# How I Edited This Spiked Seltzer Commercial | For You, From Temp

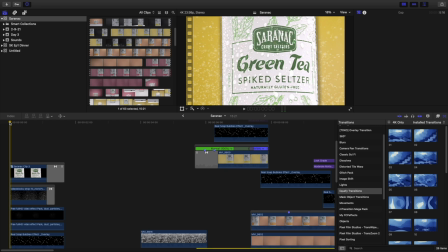What is going on, people? It is your boy Temp, and I am going to show you how I edited this commercial for Saranac green tea spiked seltzer. But first, let's take a look at how it came out.
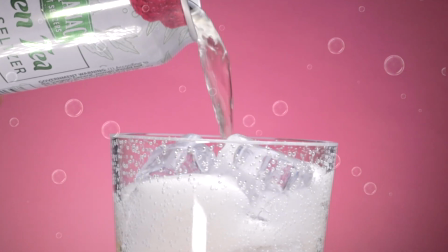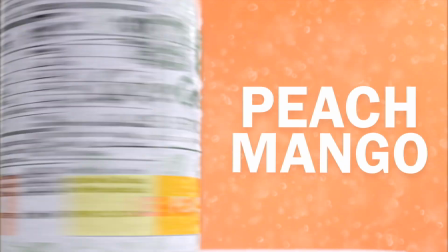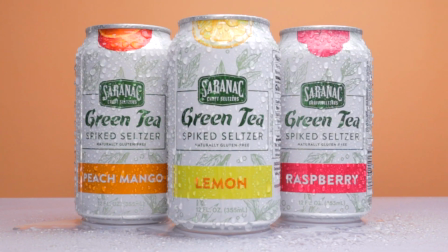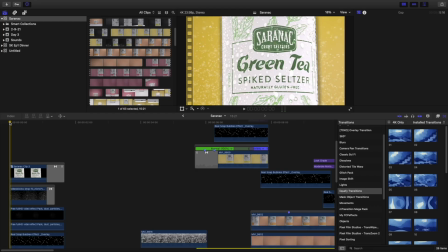So hopefully you guys enjoyed that ad, and now we're gonna get into how I put this commercial together. First and foremost, I was not sponsored or paid by Saranac to do this commercial. I actually just went into Target with the goal of finding a random product that I've never heard of and just shooting a commercial, and this kind of caught my eye.
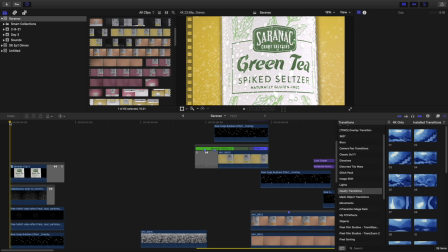Green tea spiked seltzer seemed interesting to me, so I picked it up and I brought it home. I also picked up a few other things that I thought would work well for the commercial, and this is what I came up with.
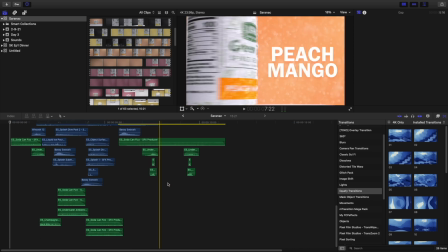As you can see, even though it is a short clip, there's a lot going on here,
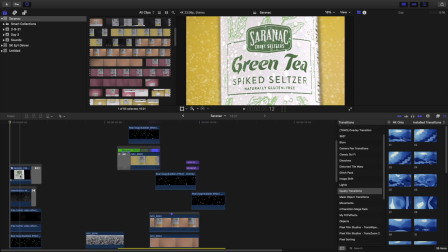so I'm going to take you step by step, talk about how I got the shots, a little bit about the editing. So this first shot is just the label up close and personal.
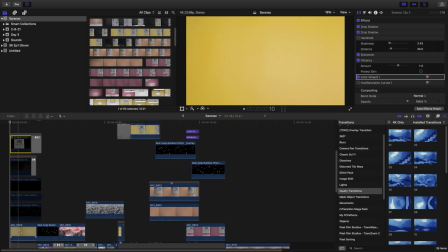So let's take a look at all the elements that I have for that first shot. This is actually a yellow background. For some reason, it just comes out green on camera when I put the can next to it. I don't know why. It feels like it gives me like a green tea vibe. I don't know why.
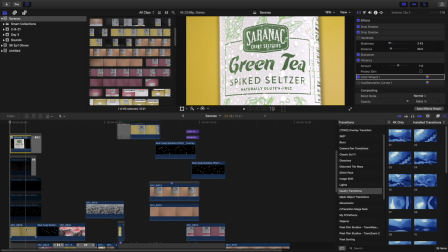It's weird, but it is what it is. So I have the can here, I have the yellow backdrop, and I have a drop shadow on both sides. So I'm gonna check those off. And this just adds a bit of dimension, gives it a bit more depth. It pops off the screen a little bit.
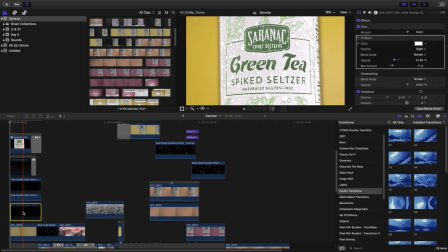And then I have these three different bubble overlays that I found. Some of them I found online, some of them I found on Storyblocks, but I just found what worked best for me.
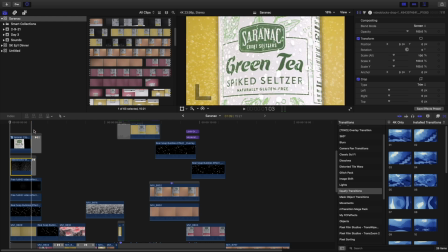So our next shot is we have this transition, which is like a liquefied transition. I don't remember where I got it from, but it's a liquefied transition into a nice shot of,
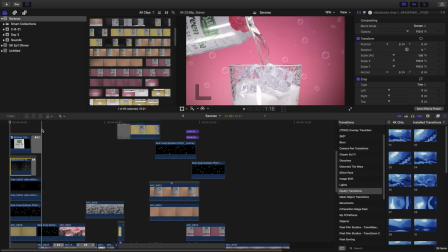you know, just pouring the green tea seltzer into a cup. I actually bought that cup the same day that I bought the seltzer because it felt like it would work well for the commercial, and it did. So nothing too crazy about this shot. It's just, you know, me pouring the product, and I have this bubble overlay here.
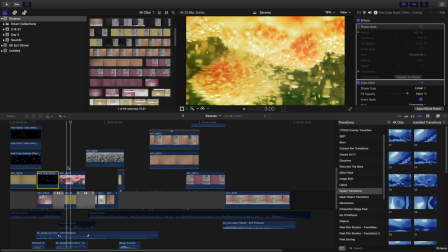So next we have this shot of the raspberries close up in the green tea.
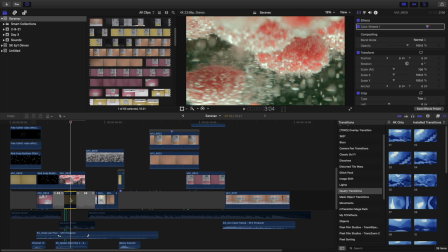This is actually composed of two shots because the seltzer is actually just plain seltzer, and then I added the same yellow backdrop from before.
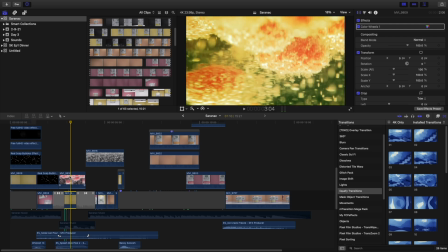I added that underneath this shot, and then I just blended the two shots together. I picked the hard light for the blend mode. Don't ask me why, it just looked the best to me. So the way I got this shot, I actually bought a see-through pitcher, a plastic pitcher from Target.
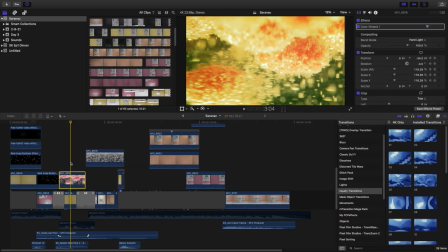I see a lot of people doing these shots with fish tanks. I'm not buying a fish tank. The pitcher seemed like it was a good enough size, and it was like a plastic acrylic, so it was nice and see-through.
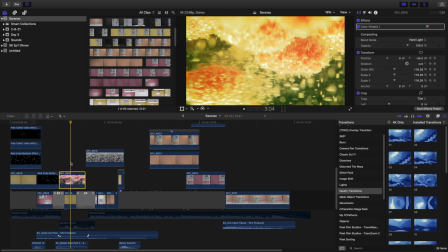Just had to figure out how to block it properly so that I didn't get any light reflections on the front, and that's how I got this super dope close-up shot of the raspberries.
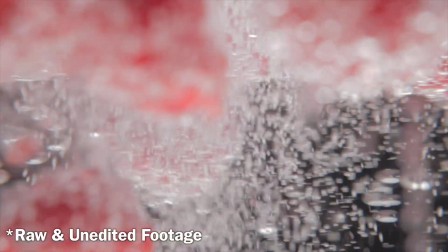So just plain regular seltzer water, dropping the raspberries in, and then I, you know, stirred it up a little bit.
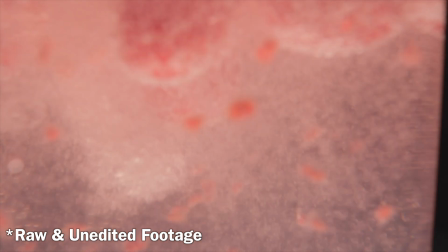I poured some water in there to make them kind of dance around a little bit, and then I picked the best shot that I thought worked well.
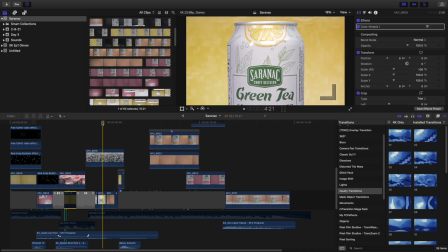So going into the next shot, so we have like a shot tilting down of all the different flavors. So we have the mango, we have the lemon, and we have the raspberry. So essentially what I did with this shot is I just did 3 separate takes with 3 different
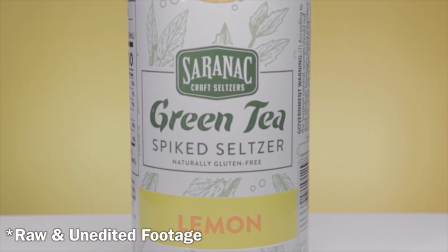backdrops of just my camera tilting down and capturing the front of the can.
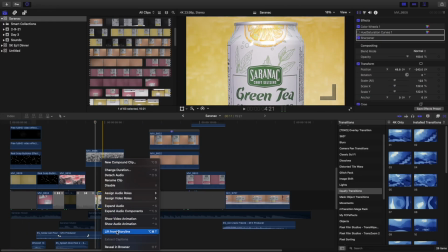And then in post, what I did was, let me just lift this off the timeline real quick. I extended it a little bit, just like that.
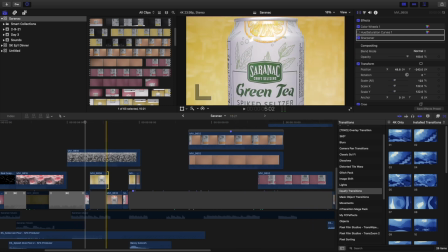Let me just zoom in a little bit here.